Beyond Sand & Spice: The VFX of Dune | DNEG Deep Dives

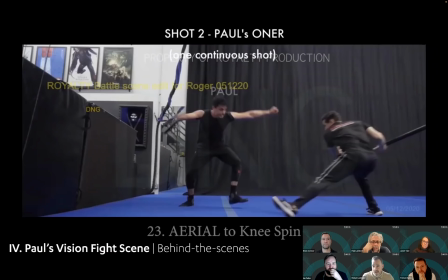(53:16)
So then we had to work out how we did that with the amount of people, the amount of time, and eventually we had to do it all remotely.
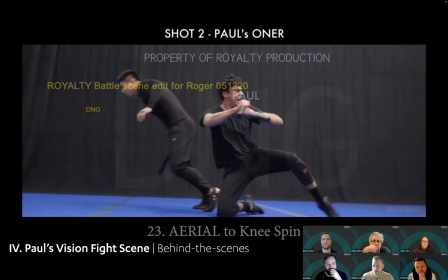(53:23)
So this is very new for a lot of us, and Paul was thankfully there with a good friend of mine,
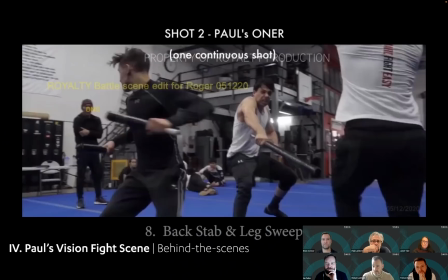(53:30)
Eric Reynolds, and an amazing AD for an amazing stunt crew.
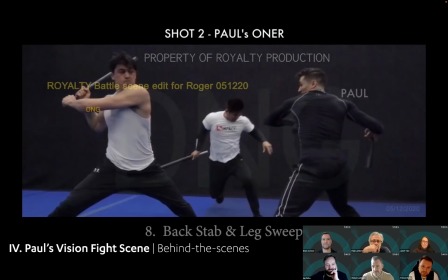(53:35)
And I was an iPad, a head on an iPad, I think somewhere, and Denis was as well.
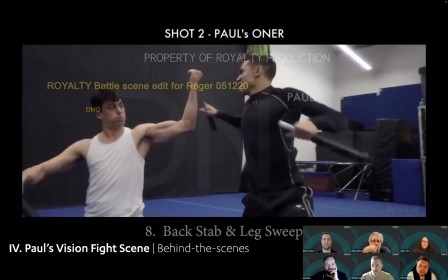(53:40)
And you know, Denis was amazing for it, considering it's not something he's totally used to.
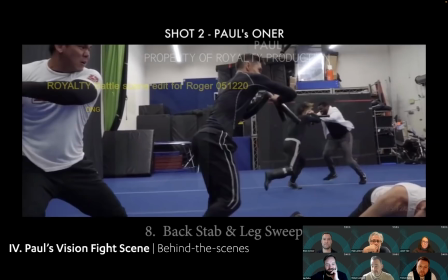(53:46)
But it was just the amount of planning we had to go through, and we had to get it correctly.
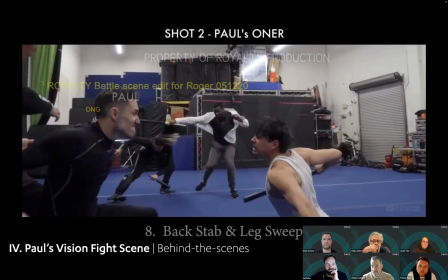(53:51)
And the amount of everyone was on board. I guess it was towards the end, the last throes of the project, one of the last big beats.
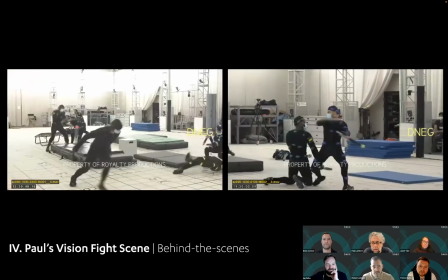(53:58)
But because of the good stunt work, because of the planning we did before for other motion capture,
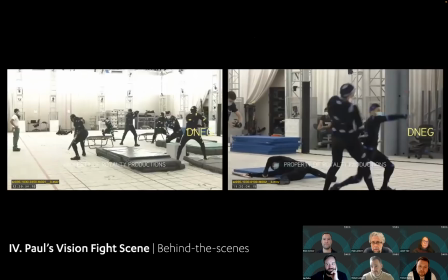(54:05)
and everyone was on board, I'm so surprised how well it came together. I mean, pats on back to everyone involved, because that's what it needed.
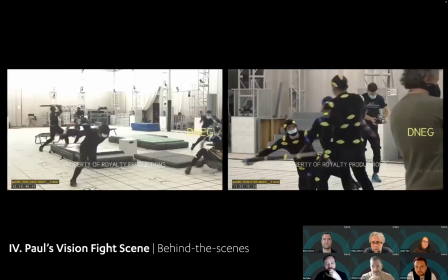(54:13)
But yes, once we had all those puzzle pieces, we kind of put it back into the studio.
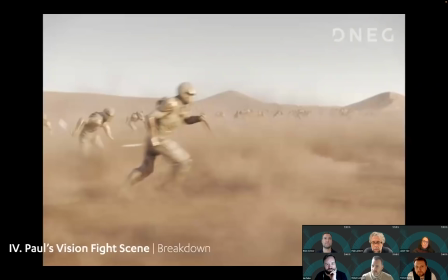(54:19)
But it was a huge operation, because we didn't have a fully fledged out,
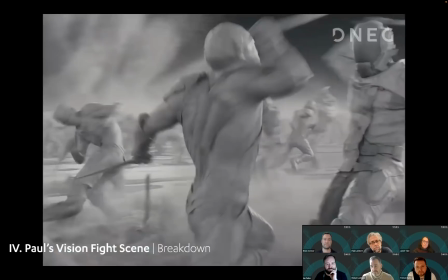(54:24)
like, automated way to solve all the crowd in simulations. We just used all these capture elements and stitched and selected them.
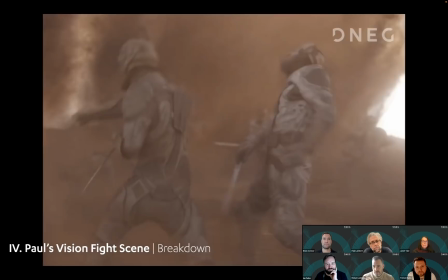(54:33)
So then it was a contest of how do we orchestrate and choreograph a giant
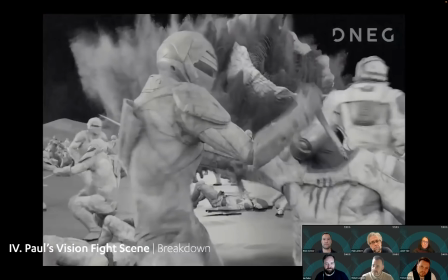(54:38)
war with all these beautiful pieces so we can read the Fremen battle, read the Sardaukar.
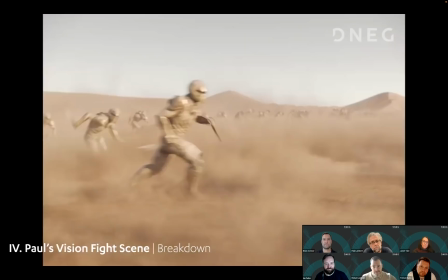(54:44)
It can't be just all Fremen flair. It had to be an equal fight and travel through,
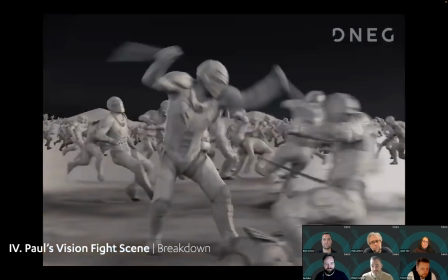(54:50)
not overwhelm Paul and still keep him clear, but not clear it out so there's nothing else in there.
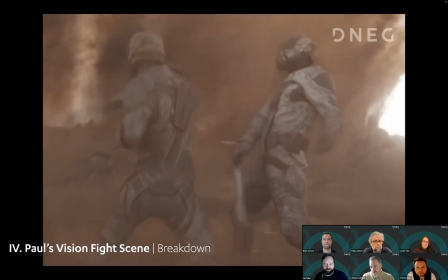(54:56)
So it's really complicated, but it was just a mixture. Then the effects came in, which was brilliant. Big sort of explosion in the middle, which has this lovely sand over it. And we throw a little salmon in the end.
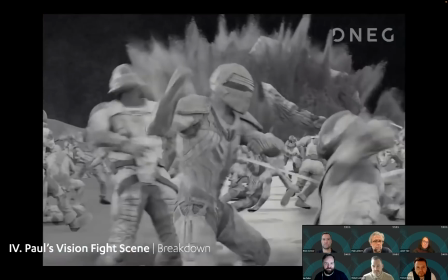(55:06)
It was a real kind of big orchestra of work, I think, to get to the end result.
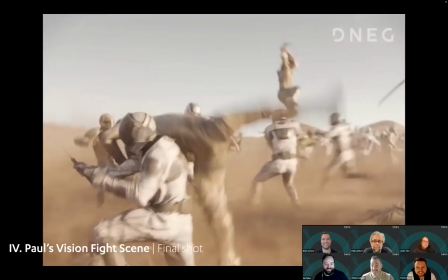(55:12)
Yeah, I was really, really proud of it. I still keep looking at it like I'm like, is there something I've missed?
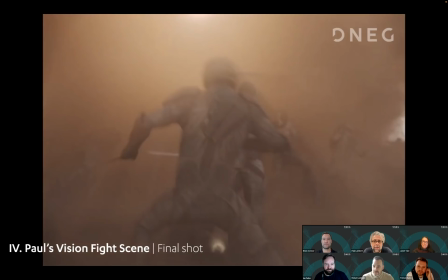(55:18)
But what happened was, because it was all these hand vignettes, it gave this kind of authenticity.
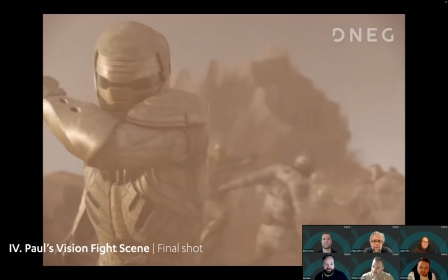(55:24)
I mean, sometimes, like if you've done this for a while, you can see simulations and you can see, well, that was done by Massive or something, you know, you can say, oh, you can tell for some reason.
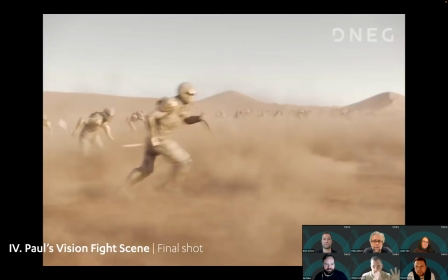(55:32)
But because this is all individual, then, you know, the animators keyframed and move to get positions and silhouettes, it was all incredibly bespoke.
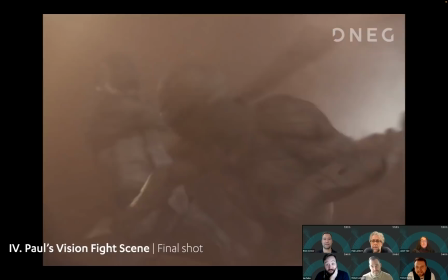(55:40)
It's like the best tailored bespoke suit you could ever get. And Paul, do you want to add anything to that?
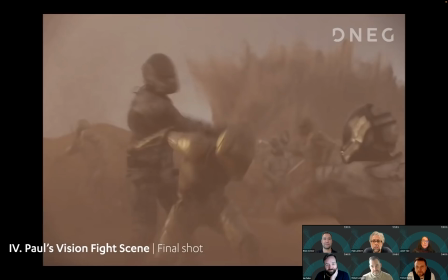(55:47)
I was just going to say, it was a 15-week schedule for this because the mocap had to run so late,
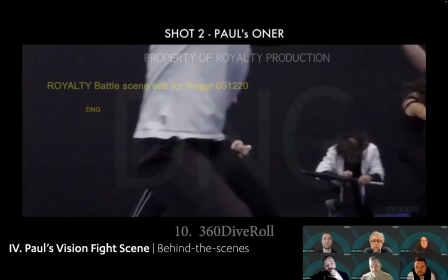(55:52)
which sounds like a long time, but for work of this complexity, it really isn't.
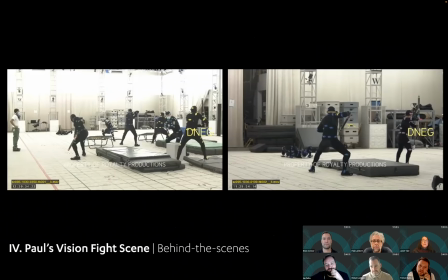(55:56)
It's a phenomenal achievement because there was nothing could really start until we got the mocap.
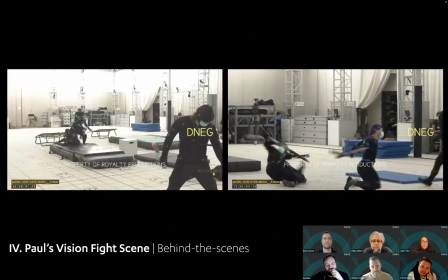(56:02)
So everything was dependent on everything else. It was, I was so impressed with the guys.
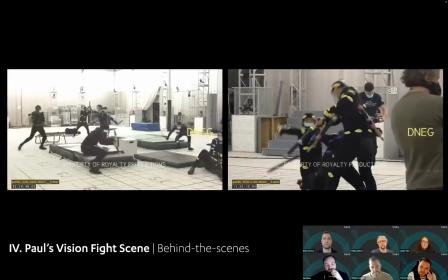(56:07)
They came through so well on it. Denis absolutely adored the shot.
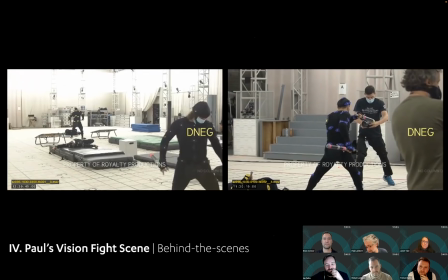(56:14)
And you know, just the process of like going through the motion capture is definitely something which like he's going to be doing again.
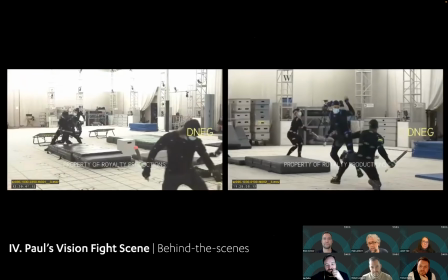(56:22)
So, you know,
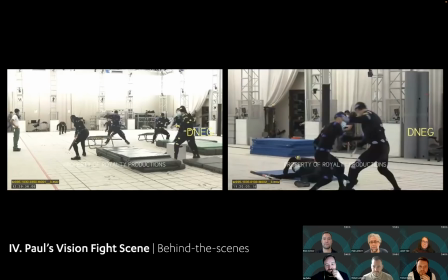(56:25)
he was a little bit nervous about the process, but like Robyn and the guys did a fantastic job,
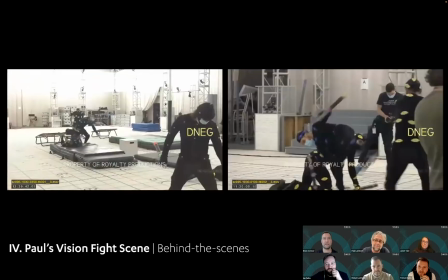(56:33)
and you know, it was really, really successful. Awesome.
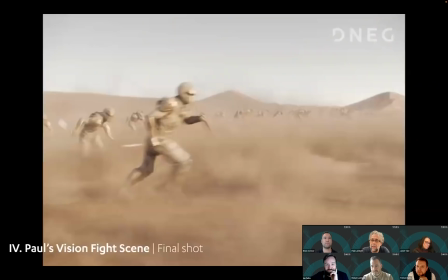(56:39)
Hey, Ian, question before we move on from sand, I was wondering, can you bring up slide 25?
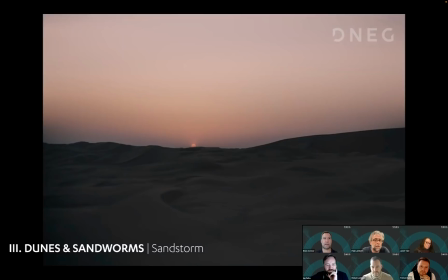(56:48)
I just wanted to mention the sandstorm, which, you know, plays a role in addition, obviously, to the worm and the sand. Yes.